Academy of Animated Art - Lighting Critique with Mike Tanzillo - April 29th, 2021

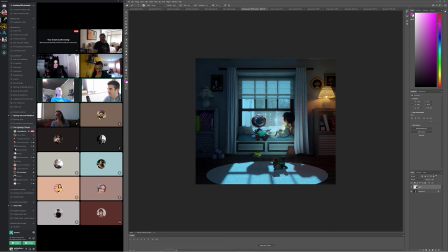[37:16]
Just because we don't see her face at all, that we really do want to focus in on him. And when we get there, it's just a little bit of a dead eye. So I think getting some more shaping, some more, like just reading it more as an eye in there would be really good. Right. So let's do next step.
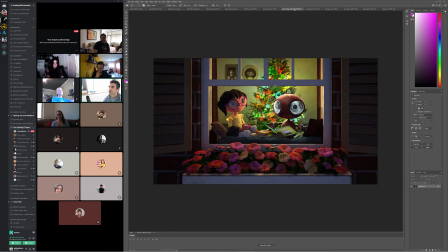[37:35]
Okay, cool. I think, yeah, there was a good amount there. So Andre, older version versus the update. I like that we're getting some more darkness in there. I do think that we could go.
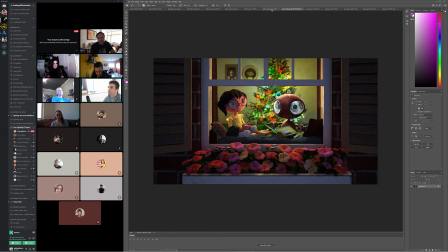I think we can go another iteration more. I think we can even go darker in some of these spaces in between there. Okay. And then in terms of the,
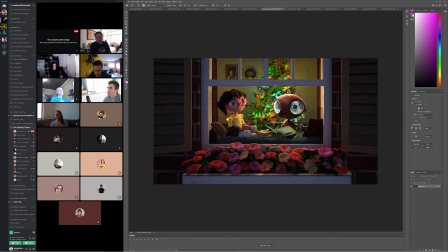[38:07]
so I would do that maybe, and then allow the light to fall off more quickly around the tree. So maybe like a little more darkness over here and over here. All right. For the characters.
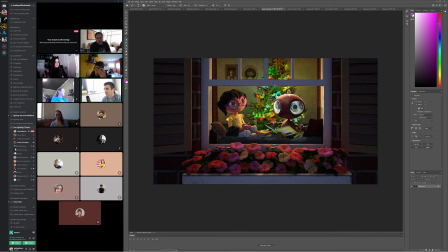[38:25]
Same thing with his eyes. It's the cloudiness of the noise that's in there. I would reduce that a little bit, and then try and get maybe some reflection on the way you've got some reflection on the glass out here.
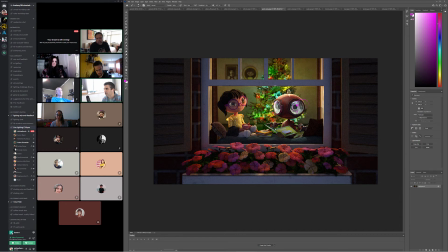[38:43]
Maybe a little bit of reflection there, and then something that like I would put like an eye ding on this, or maybe on the other side. Actually, no, maybe not. Maybe it would just be reflections because the light's coming in from behind them. But just something so it's not, because again, it just looks like his eyes are just desaturated entirely.
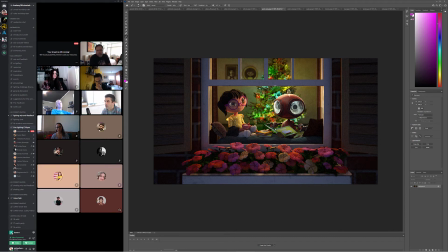[39:03]
And then for the girl, got light coming in here. I want to feel a little bit more of like this is a rim on this side.
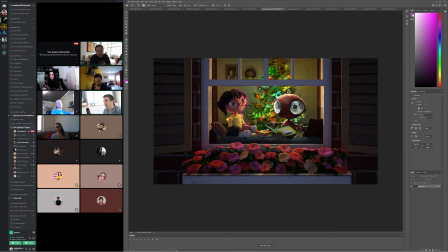[39:19]
Okay. This in here, it still feels a little soft overall, and like I just want to feel some more specularity in there, and then her shirt, like this back end of her shirt's getting very bright, especially right there. So just look out for that.
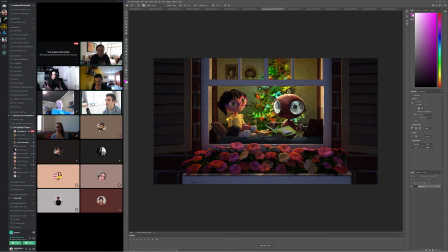[39:43]
Also, with some of these too, it would be a big help to get some reflections on the windows. Like here, here, here, here. I don't know if this is, I mean, this is closed, so just like a real subtle one, maybe around the fringes here.
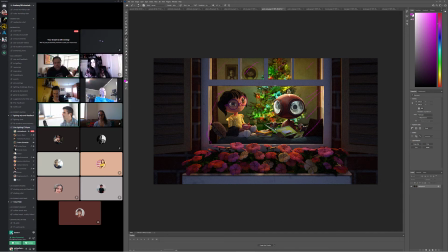[39:55]
Just to kind of read up something in the environment back behind them. Okay. Cool. All right. Any other thoughts on this one? All right, next up we have Ayako. So I think this is looking really pretty.
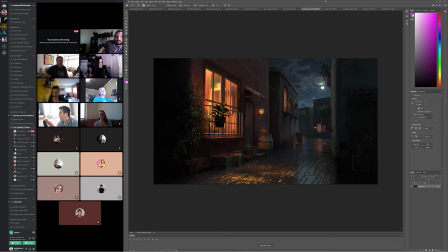[40:14]
Diana, are you still here? Diana was happy in the chat, and she had the last note. So I think we're good. You guys ready to clap? Ready to ship it? All right, yeah, all right. All right, congratulations. This looks great. Let me know if you want to make any adjustments or if you want to render it at high res.
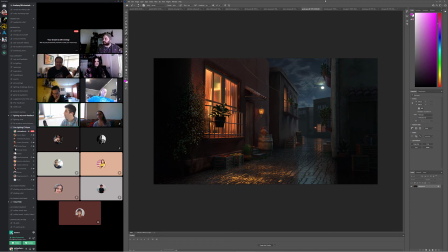[40:31]
I'd love to add this to the Hall of Fame, so please let me know. You can message me or just, yeah, or you can direct message me or however you like.
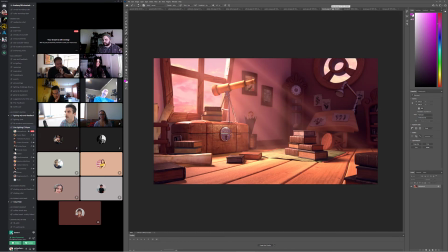[40:39]
Very cool. All right, Brenda. Are you here? Yeah. Hi, Brenda. Yes, I'm here. How's it going? So I like the darkness back behind. I think that's working out a lot better.
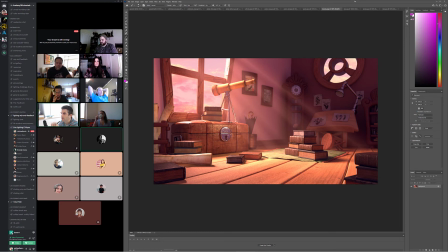[40:54]
Still saw. I like that the volumetric light is looking much better too. I think we can go like on this, just in here on this like left side of the window. I think that we can go a little bit darker in the vignette in there.
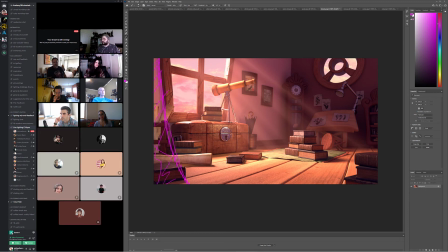[41:11]
Okay. The specular on this lock is a little strong. Maybe take that down a little bit, and then I wonder.